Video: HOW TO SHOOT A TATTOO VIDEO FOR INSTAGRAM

Yes, and never assume too much of the viewer, because sometimes people think, ah, the person who will watch this, they will know it's a dog or they will know it's the Eiffel Tower or whatever, but they won't, like you have to entertain them and you have to maybe educate them and show them how you do your work, also for your clients, it's like really nice to see how the process is going to be when when they get tattooed at your shop so and that's also something that we had to learn because in the beginning I was just focusing on the technical aspect of my video I made sure okay I made a good shot so this it was a technically good performed shot and then I brought it all together and then I showed it to AJ and he was like dude I have no idea what's going on in this video I cannot see the motive I don't know what's going on and i was like but it's such a nice video and then i re-watched the video and i was like okay i knew what the motive was because i was walking around it all day but if i didn't know what it is i just looked at the video was like yeah that's just a bunch of lines i have no idea what's going on so the viewer has to be able to recognize what's going on in the video but don't Don't get us wrong, if you do like just a line video, can also be really nice. Like we watched now a normal post of a video.
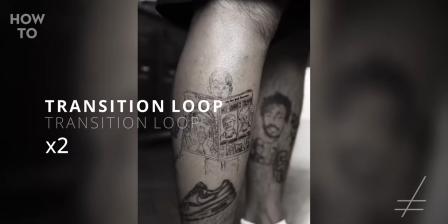Instagram has now the features of Reels, which is like really nice because it loops and then you can play with infinite loops, but this is another topic.
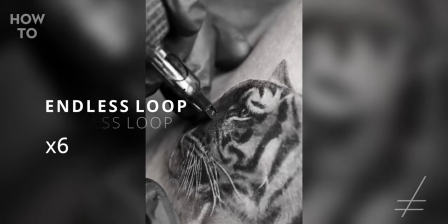But if we take a look at a video that went viral here, a tattoo done by and so what?
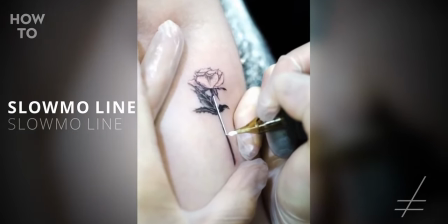It was just a simple finishing line of a rose. It was the white highlight. Here is the video. The tattoo is basically done.
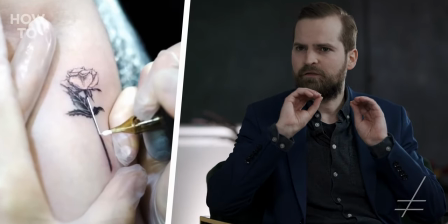It's finished. It's just the final touch-up that you see here in this video.
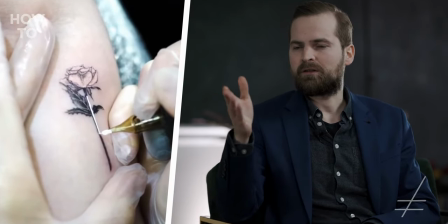And you can see the slow motion. This is a shot 100 frames per second, so it's slowed down by four.
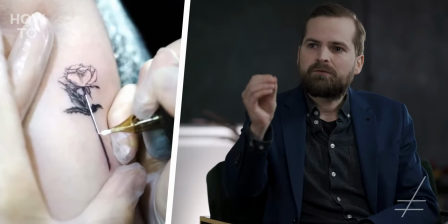You can see how slowly she gets down with a needle.
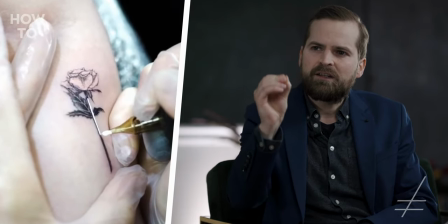You can see every penetration of the needle through the skin. you can see the
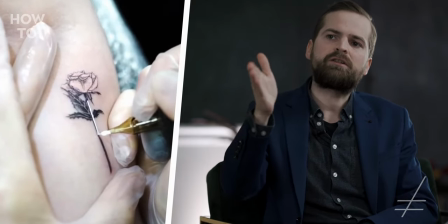motive you can see the whole rose while she is doing this and this is why this
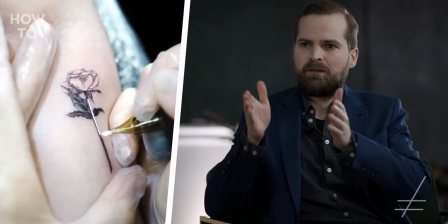video was so popular because you can see the nice whole motive
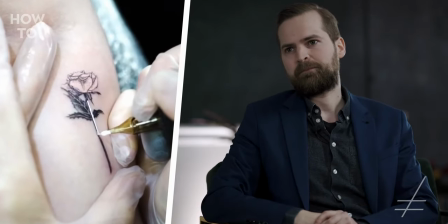while the artist is doing something and it's in good lighting
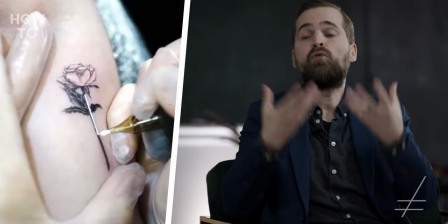you can see everything there are no shadows there and there's not too much light you don't have burned out sections you can see them on the right where
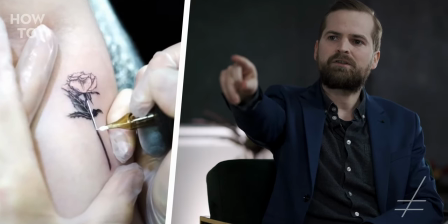the foil is getting really really white I think there you have some blowouts but that's why I use hybrid lock gamma to avoid blowouts and highlights. Since we talked about so much right now and we still have so much to talk about, guys we decided to split this video into two parts. So be ready for part two where we're gonna talk about like the post-production and stuff. And stuff. And you know now basic YouTube stuff. If you don't want to miss that hit notification bell, subscribe to this channel follow us on instagram mommy i'm sorry and we stream on twitch like three times a week sometimes five sometimes zero it's a mystery see you soon